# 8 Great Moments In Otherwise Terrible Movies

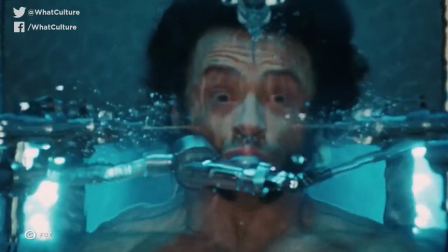(4:12)
X-Men Origins Wolverine revealed that the real reason Logan didn't remember his past was because it was an
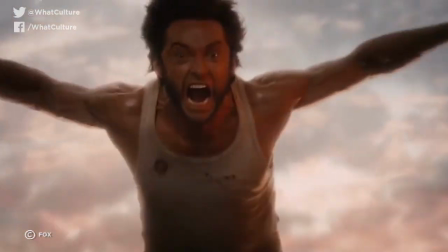(4:17)
unruly heap of plot holes that even someone who hadn't been shot in the head would struggle to keep straight.
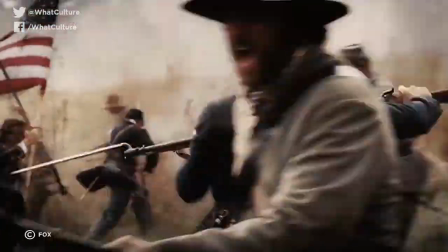(4:22)
The credit sequence to Origins was the film that the rest of the movie wishes it was.
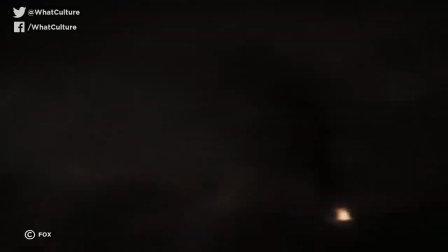(4:26)
After a young James Howlett discovers his powers, we see a montage of him and his half-brother Sabretooth fighting their way through every war in history.
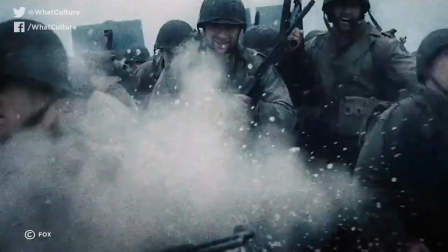(4:33)
The scene had action better than anything that came after it,
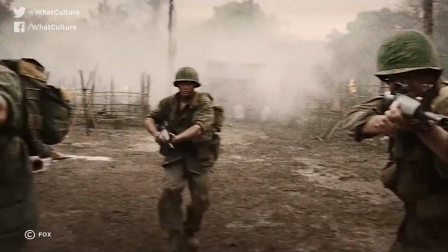(4:37)
and established a firm bond between the two future enemies that seemed set for a dramatic finale when they inevitably turned on each other.
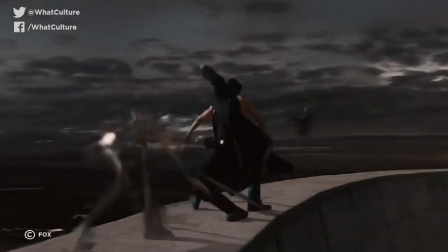(4:44)
But instead, we got Deadpool with his mouth sewn shut. 3. Street Fighter.
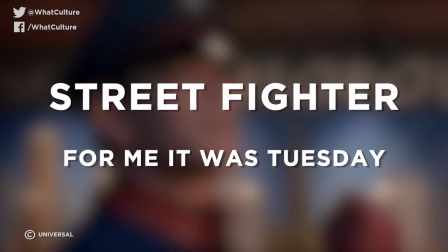(4:48)
For me, it was Tuesday.
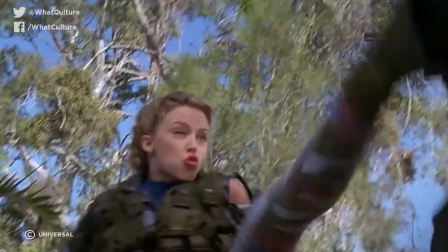(4:50)
Street Fighter is a film that spends most of its runtime balancing on the line between so bad it's good and just bad. It did,
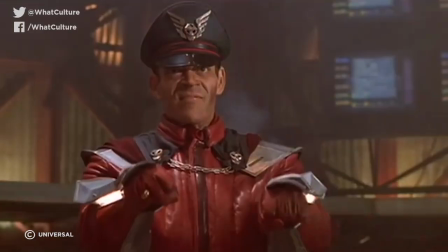(4:57)
however, set up an actor who stands out like a bright, blazing star, Raul Julia as M. Bison.
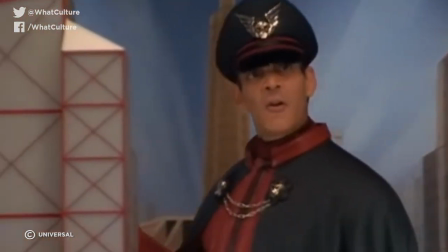(5:03)
Despite suffering from stomach cancer at the time, which would sadly kill him soon afterwards,
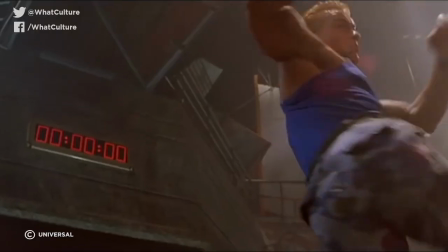(5:07)
Julia brought his best to the role and delivered a wonderfully hammy performance as the would-be world dictator.
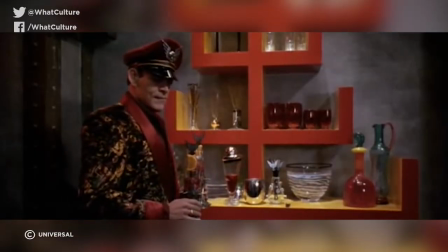(5:13)
The highlight is when Chun-Li confronts Bison, decked out in a dressing gown, and reveals that he killed her father.
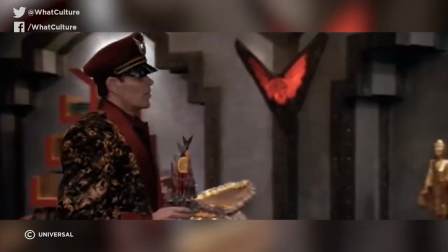(5:19)
He then responds with a genius bit of dialogue that is perfectly delivered by Julia.
For you, the day Bison graced your village was the most important day of your life.
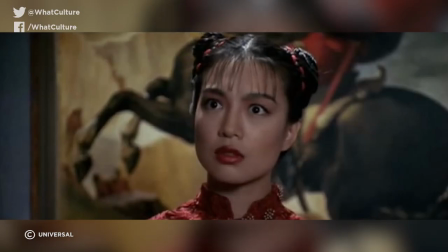(5:27) But for me, it was Tuesday.
2. Spider-Man 3, Sandman's Origin.
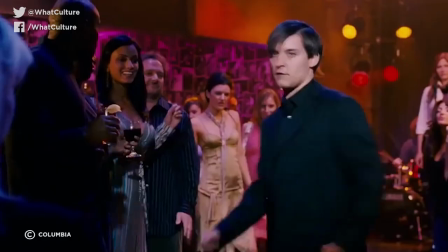(5:34)
I don't think I really need to say much about this film other than emo Peter Parker. Surprisingly, the villain who came out of Spider-Man 3 the best was Sandman.
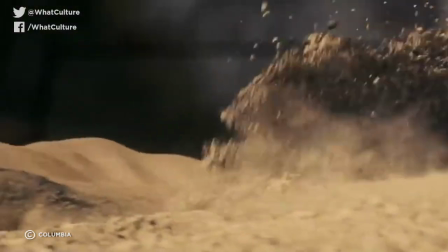(5:42)
Flint Marko's transformation is a beautiful and poignant scene.
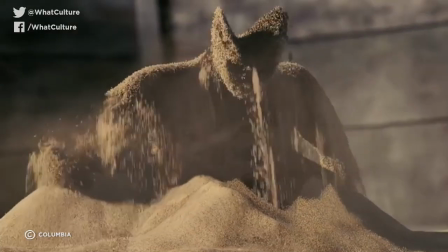(5:45)
After partially pulling himself together from surrounding sand, Sandman looks at what he's become and falls into despair.
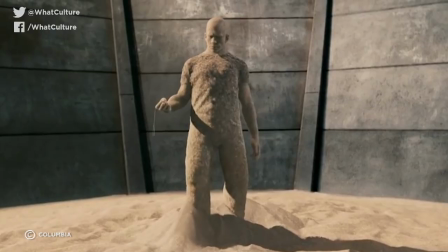(5:52)
However, he then sees his locket with a picture of his daughter in it. Determined to save her, he completely reconstitutes himself and walks out of the sandpit.
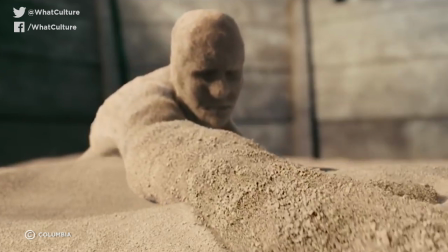(6:00)
The scene's lack of dialogue and haunting backing music helps to make it one of the most understated but affecting scenes in the entire trilogy.
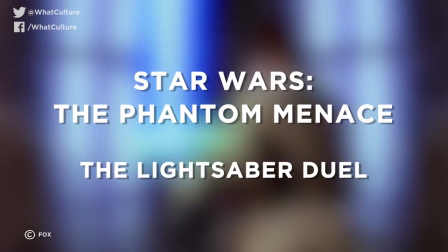(6:08)
1. Star Wars: The Phantom Menace, The Lightsaber Duel. Part of the movie's badness isn't even its own fault.
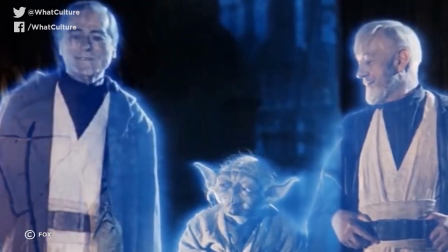(6:15)
Fans had spent 16 years waiting for the next installment in the Star Wars saga, and it would have been a struggle for any film to live up to that much hype.
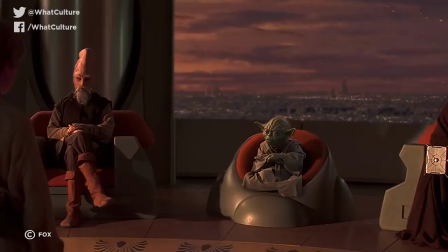(6:23)
However, Phantom Menace wasn't exactly helped by the bad acting, boring plot, and Jar Jar goddamn Binks.
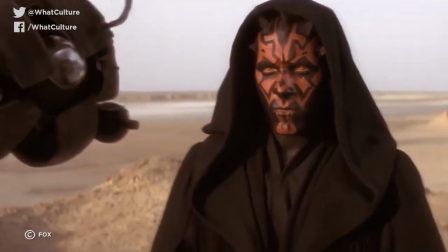(6:29)
Darth Maul is a villain whose cool design has made him popular despite not having much of an impact on the plot.
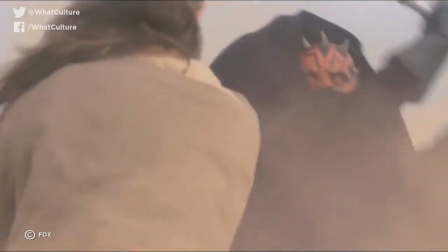(6:35)
What he does have, though, is one of the greatest lightsaber fights ever.
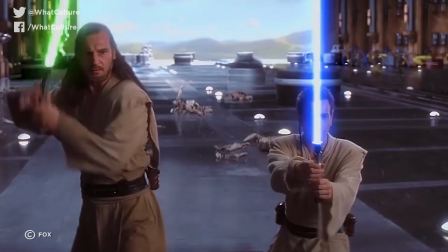(6:39)
The iconic double-bladed lightsaber and Ray Park's acrobatic fighting style make it a fight scene unlike anything that had been seen in the original trilogy,
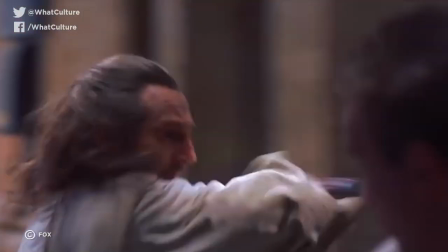(6:47)
as Maul engages Qui-Gon and Obi-Wan in a fast-paced duel that mixes spins and kicks with traditional swordplay.
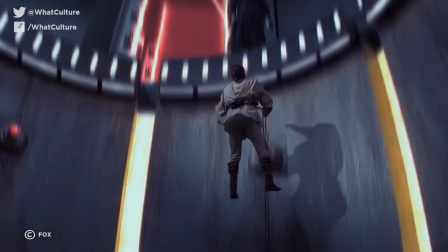(6:52)
It is a truly fantastic scene. Just ignore the bit at the end where Darth Maul more or less lets Obi-Wan kill him.
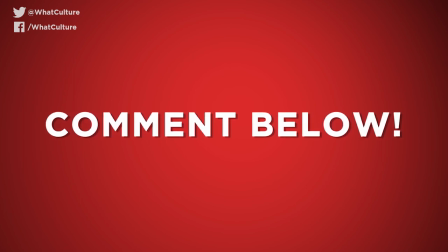(6:58)
So that's our list. What are your favourite movie moments that single-handedly pulled their films out of the gutter?
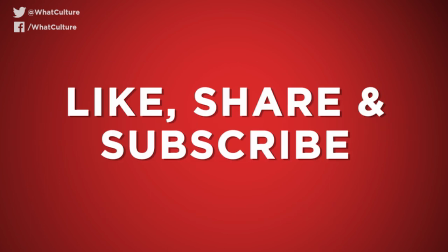(7:05)
Let us know in the comments section below. I've been Ash and this has been What Culture.
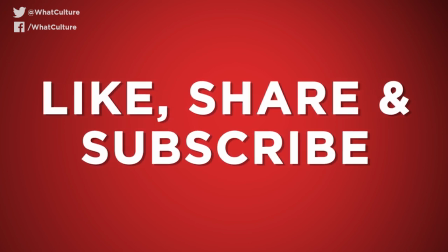(7:10)
Make sure to subscribe to the What Culture YouTube channel for more lists like this. And don't forget to visit whatculture.com for daily news and articles.
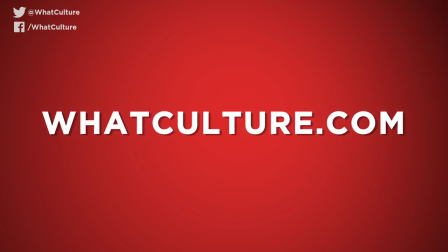(7:18)
Thanks for watching.